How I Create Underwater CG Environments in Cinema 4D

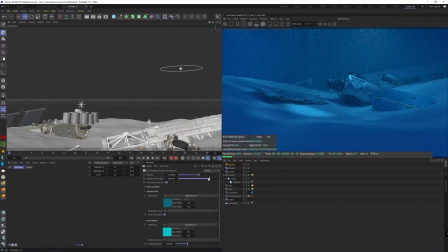496s
To boost the look even further without using After Effects or Photoshop straight away, we can also add a post-processing in the Octane camera. Adding a lot of bloom and glare is justified here in my opinion, because it gives more of that cloudy water look to it.
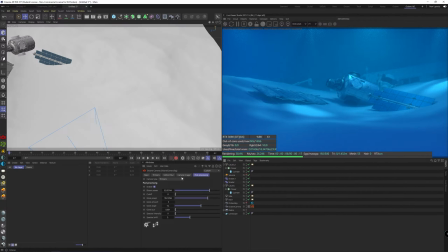513s
Something else you can do here in the camera imager or in post is tweaking some values like the exposure and the gamma.
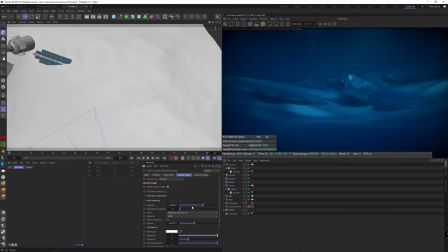519s
Adding a strong vignette also makes it appear like you're deeper in the ocean. And personally, I also like adding a built-in LUT here already. It just makes things look more dramatic straight away, but that's just a matter of taste, so you can use anything.
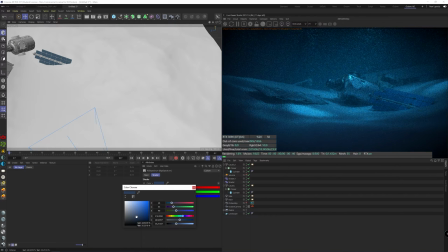533s
Maybe it does make things look a bit too blue here, so you can also change your Octane environment color to something more dull.
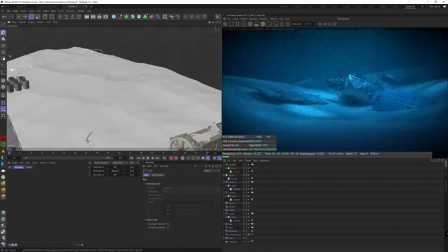541s
What I did at this point was trying some different light locations, also changing the scale of the fake caustics and their cylinders.
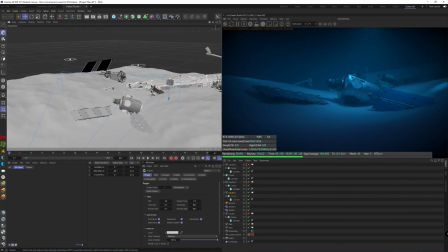549s
I don't think there's a right or wrong thing to do, just experiment.
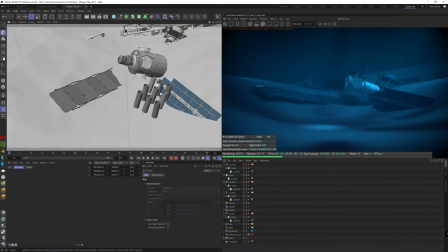553s
But in the end, at least for me, keeping the amount of lights to a minimum gave me the best results.
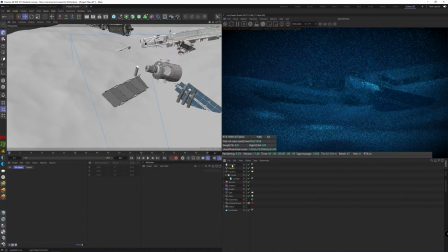558s
Another thing you can also do is just picking one of these cylinders with the light inside of it and use it as a very specific spot.
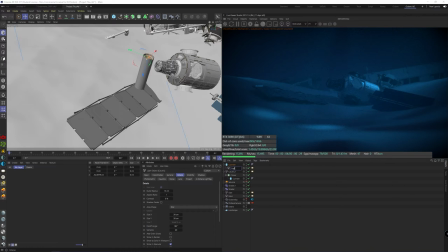566s
A quick trick I also applied to it is making a duplicate of that light and moving it a bit under the other one, then drastically increasing the strength so we get more of a spotlight effect, but this also overexposes the floor, so we can compensate that by disabling the visible on diffuse and specular options down here.
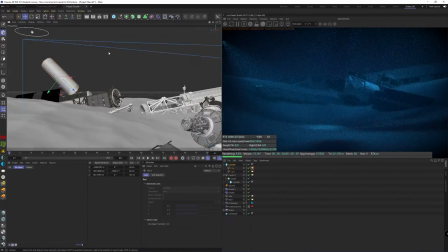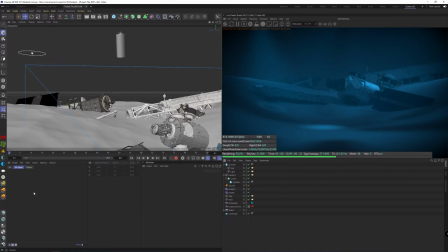592s
Great, so now we've got all that out of the way, we can start focusing on the landscape again.
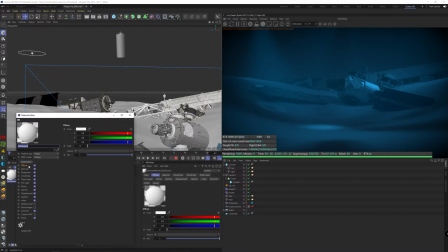596s
You could just slap on any texture you think fits. but I like blending two materials to break it up a little. Again, there are many ways to do this,
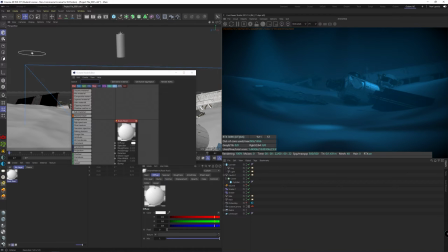605s
but I will stick with just a simple method, which is using two different landscapes. A first glossy material will be one for the rocky material.
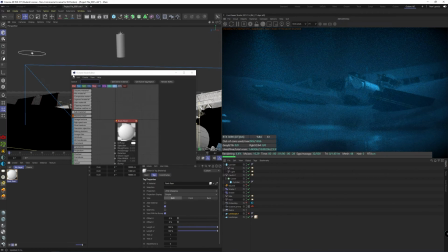614s
Duplicate our landscape maybe, but hide the second one for now, so we can just focus on this first one.
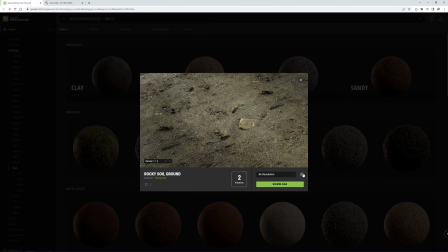620s
The texture I'm using for this can be found on Quixel for free.
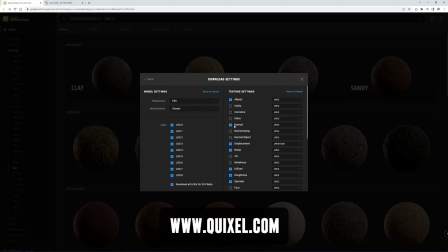624s
You can use Quixel Bridge or just download it through their website like this, but make sure you go in their settings and select the right ones.
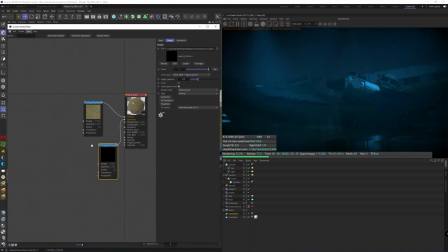631s
So now it's just a matter of connecting these as image texture nodes respectively.
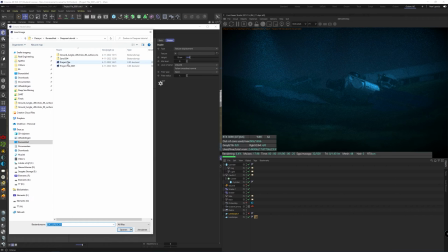636s
For the displacement, they provided an EXR, which is a lot better than the PNGs or JPEGs you can find for displacements.
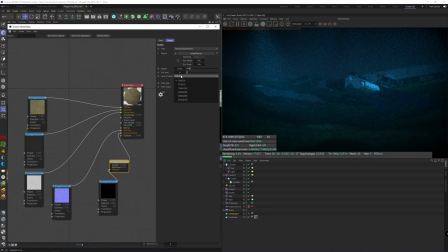643s
It just contains more detail. Make sure the resolution is also high enough, and same for the height, make it high enough. And I like setting the mid-level somewhere in the middle so we can blend it more easily later on. We don't want to be at any extremes. Let's take a closer look.
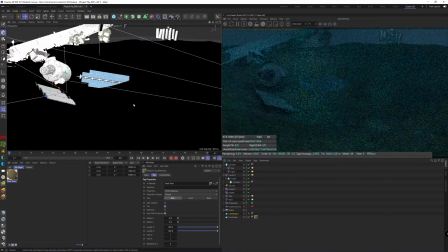660s
So this looks alright, but a bit large compared to the space station, so we can change that in the material tag here.
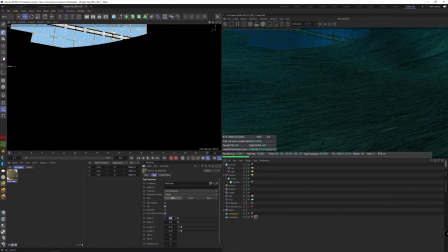666s
I think a scale of 10% seems right for me.
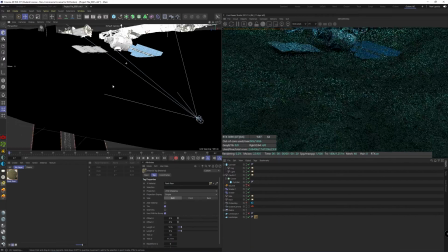670s
I'm disabling the volume for a minute so it's easier to see for you, because I found one specific issue with this texture.
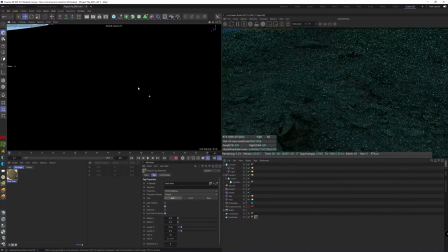677s
There is a canyon-shaped glitch right here. Originally, this texture was made by RD Textures and it was totally fine, but since they merged with Quixel, it has this bright spot on the left and the right.
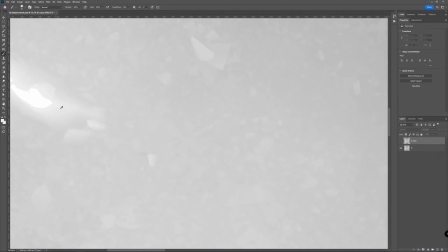689s
So I put it in Photoshop, and depending on what plugins you have, it may look gray or red, but it works both ways.
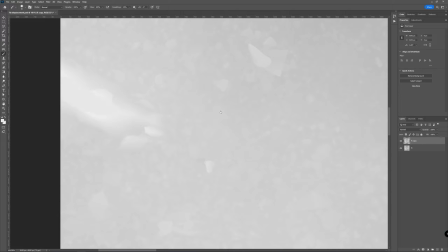696s
I duplicated the layer, and I just picked a color somewhere close to the overexposed part, and just using a soft brush, I ran over it, and then saved it as a PSD again, which we can import in Cinema 4D again.
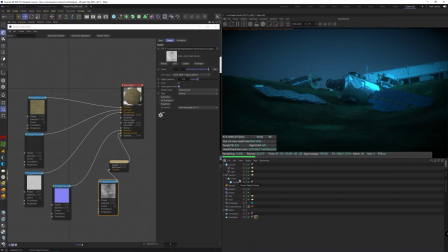711s
Alright, so it looks a bit dark right now, but we will fix that once we got our main material set up, which is the sand.
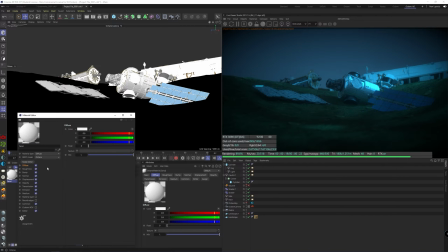718s
So I'm going to use the diffuse material for this. Again, you can use any material, but I found a nice one that have these kind of dune shapes on it already.
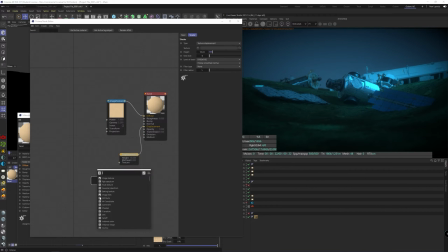727s
So we can add these few images again. Again, with a similar displacement at mid-level settings.
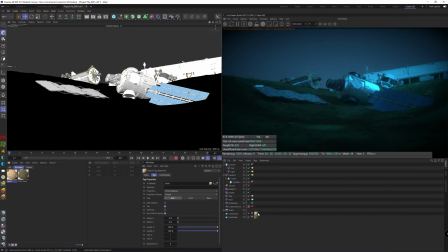734s
And of course, we need to put it on the second landscape. And this one can be somewhere around 3% of scale maybe. We can adjust that later.